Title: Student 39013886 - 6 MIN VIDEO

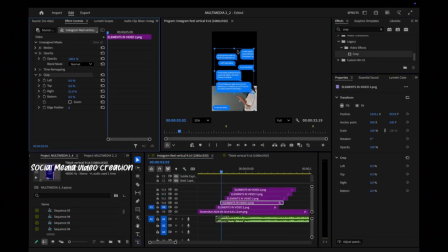249s
I imported these from Photoshop and put them into Premiere Pro, where I had to manually cut each individual message out and layer them so that they would appear on beat.
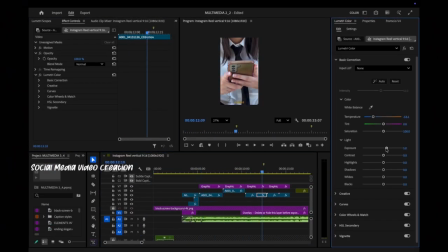258s
Additionally, captions were added since I did not have any person speaking in my video.
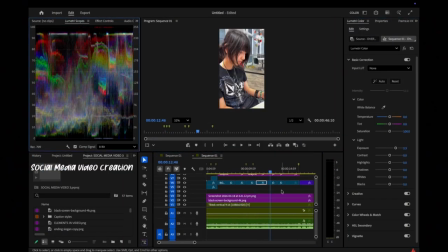265s
Finally, color grading was applied to the final video before being exported.
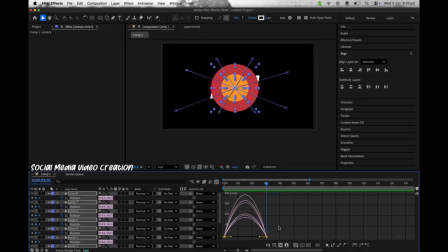269s
The use of After Effects was evident in my project as I wanted to capture a motion graphic within my video.
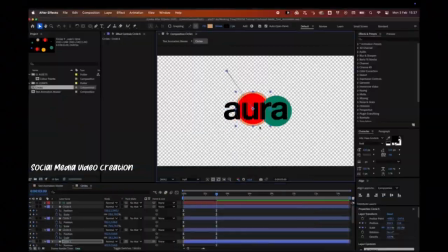276s
This was to engage audiences and keep them watching until the very end where my slogan would pop up.
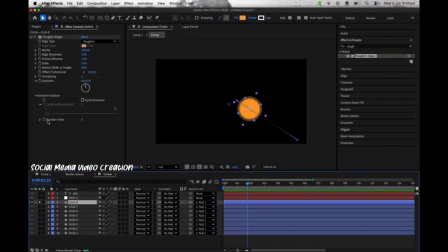282s
This process was not easy at all.
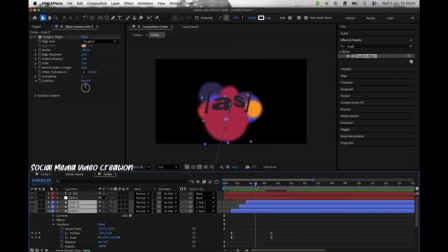284s
As you can see in my layers, I had so many to work with, as well as trying to position them all correctly and time them at the same time.
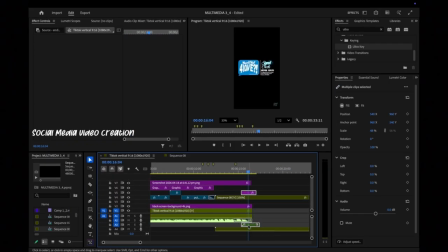293s
Though an extremely stressful process, it ended up giving such a nice effect. As you can see, much resizing was done to make sure that the motion graphic would fit directly into the design.
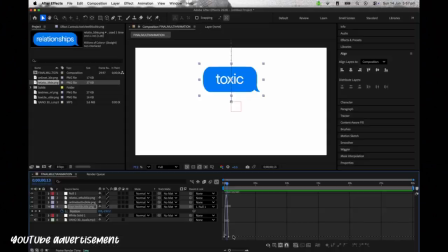305s
For my longer YouTube advertisement, I actually managed to follow the same format which I had in my social media videos.
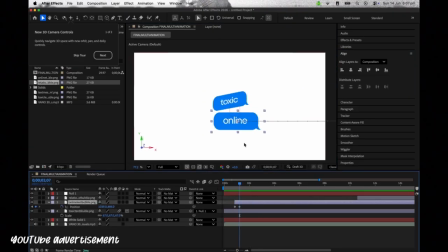312s
The only real difference being the beginning of the video, where I applied motion graphics.
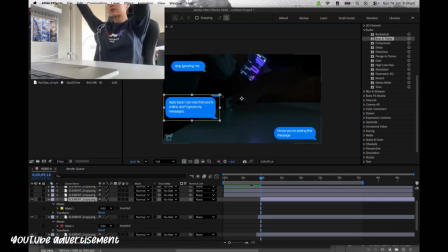317s
Thankfully, this process wasn't as hard,
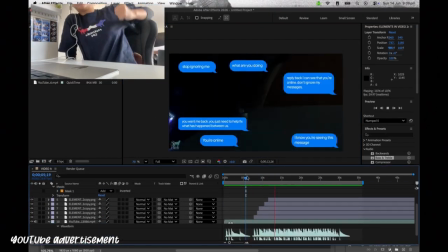319s
as I didn't have to work with motion blur null objects or multiple objects having to be parent and linked to each other.
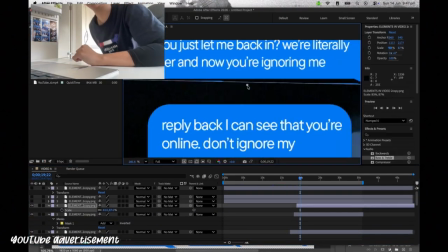327s
Additionally, you can see here, elements were also incorporated towards the end to create an overwhelming effect.
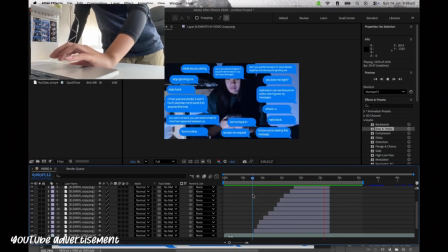333s
WHS was also considered, as you can see in the top left of the screen, as I made sure to stand up and stretch from time to time when working on my project.
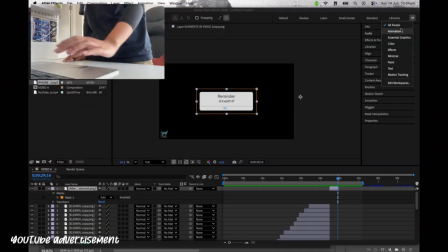342s
Overall, within my production process, I am satisfied with what I have produced.